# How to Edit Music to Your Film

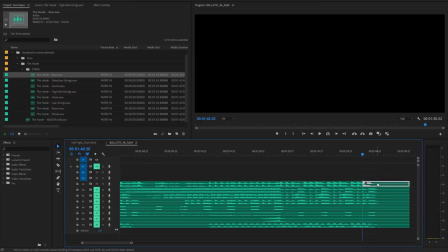So I'm gonna hold alt and cut it there, and then grab it, hold alt, and then I'm gonna drag it, and that's gonna copy that. so i'm leaving the original still in place and i'm grabbing this by itself which is a copied version that i can bring over here now and then we'll
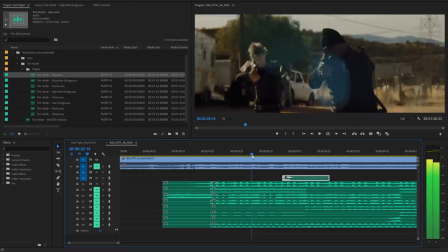go to the point to where we want it to stop
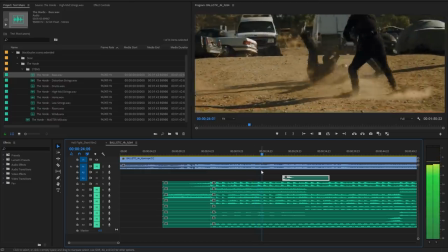maybe we stop right when he hits like around when he hits the ground so again i'm
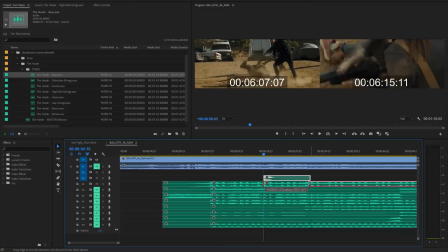going to grab my blade tool hold alt cut it hold alt again move that and then we'll bring it back around over here
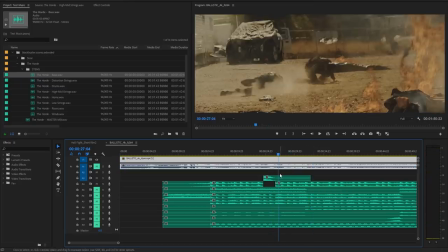but where do we want it to kick back in so actually let's pull that back out and then i'm I'm gonna have it kick back in when he shoots the window, which is right there.
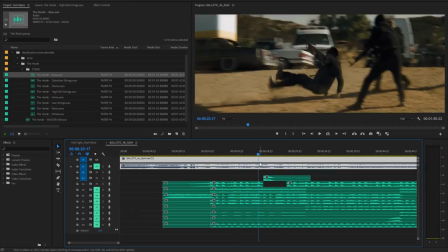So now, just for the drums we have.
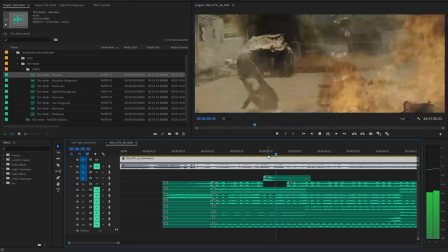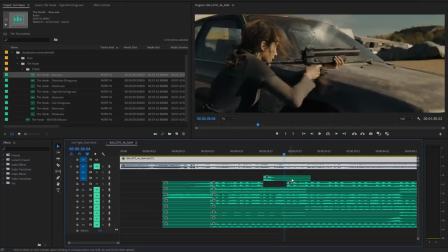Okay, so I'm gonna wanna move everything closer again for sure. But let's see, let's just worry about this little section. So we have the little bit of section of action and then it drops out and then we're gonna bring the action back in. So let's worry about this first section here of what we're gonna do musically for all of it.
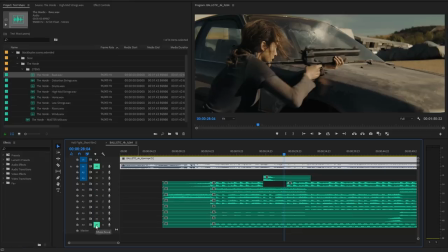And just out of curiosity, let's just put everything in and see how this works for the scene.
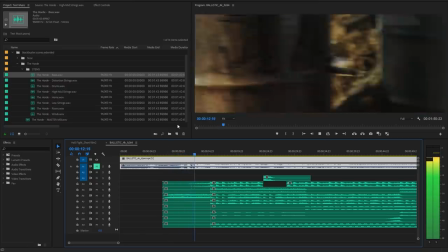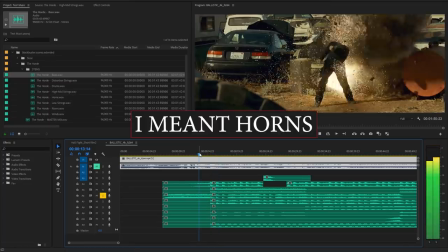I don't like the strings for this. It doesn't match. But I do like that little moment there.
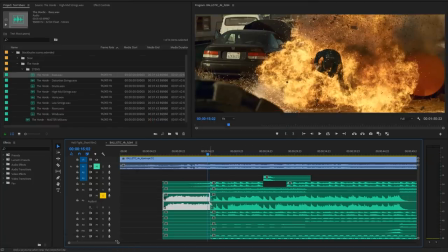So what I'll do is I'll open the strings and I'll hold control click to create a key frame.
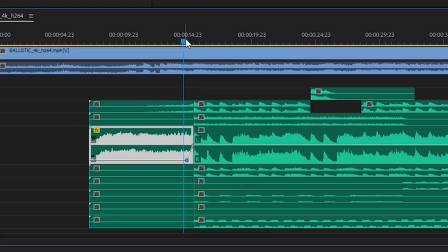Click again to create another one and then just fade that in. Yeah, I like that a lot better.
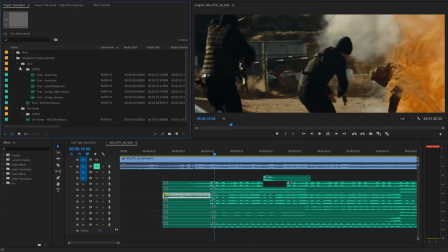And then I wonder if we have our other track here. I wonder if we have something that would work.
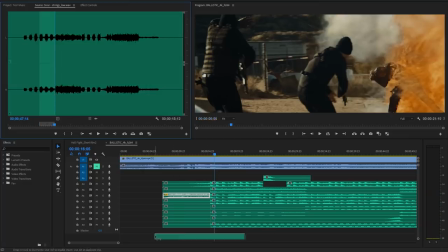That might help us here. So let's just grab this little section. We'll bring that in.
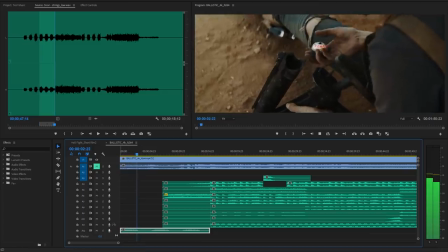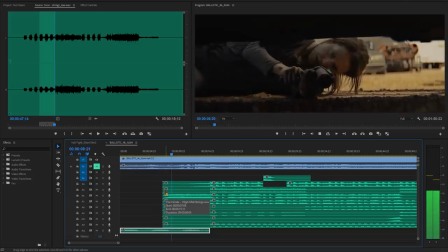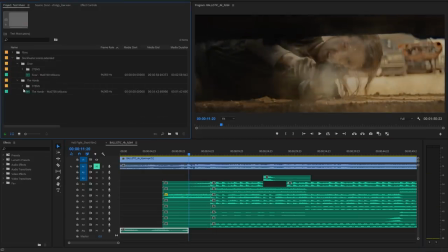And that feels like it needs to go out there. So now we can find something else that will drop us out of that little section and bring us into our next section. And that's kind of how I think of it as a whole. Everything is it's a little section that needs a transition into the next section. So we have this opening section before the action kicks off and the first bit of action, then we drop out and then we come into another bit of action. So thinking about it in those terms, will really help you build out the scene, keeping everything feeling like it has that forward momentum throughout the entire piece.
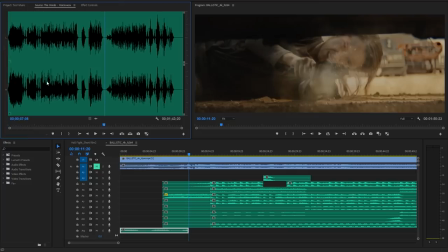Let's look through what we have here. Maybe something with the horns.
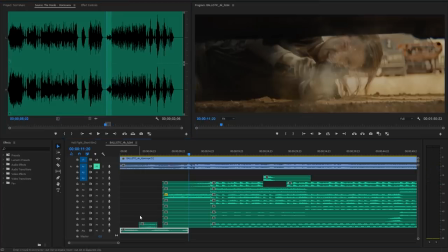That's a cool little accent that we could probably add in. So let's toss that in there, see where it could maybe go.
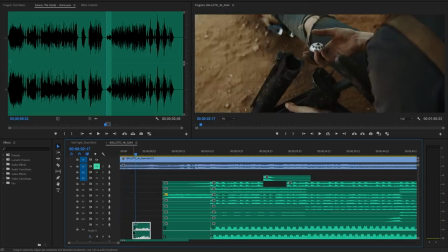Maybe right there, it's sort of signifying what she's doing with the puck. Turn it down a little bit.
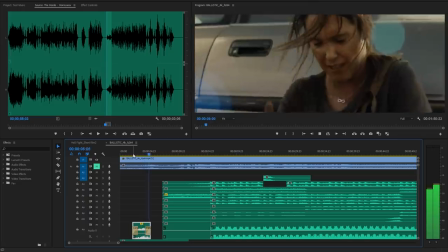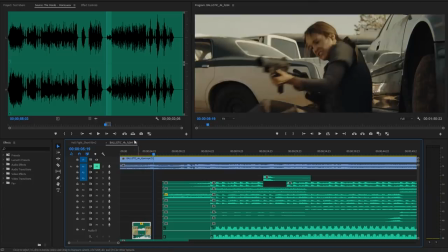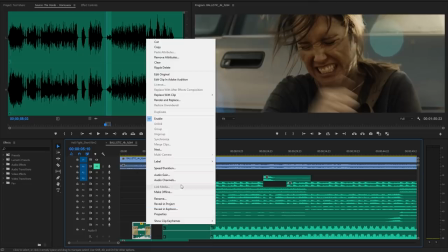and it feels a little too abrupt so what i think i'll do is i will nest this
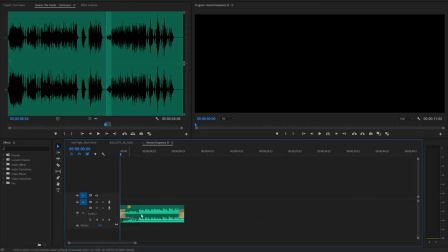and then in here i'll drag this out make sure i fade it out completely there
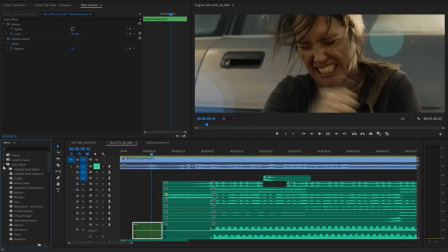and then i'll come back to my film drag that out and now i'm going to add a reverb to it
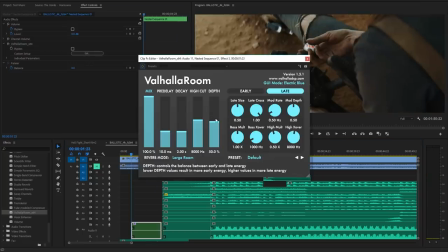and see so the reverb really glued that into the scene a lot more it didn't feel like this weird extra bit just tacked on so now we have something that's also interacting with our scene so that makes it all feel even more cohesive and make it feel more customized toward your scene so doing little things like that finding little pieces within all these sections all these layers
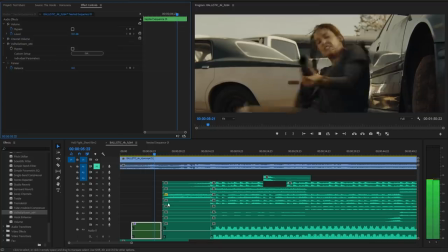can really help the whole thing feel very custom and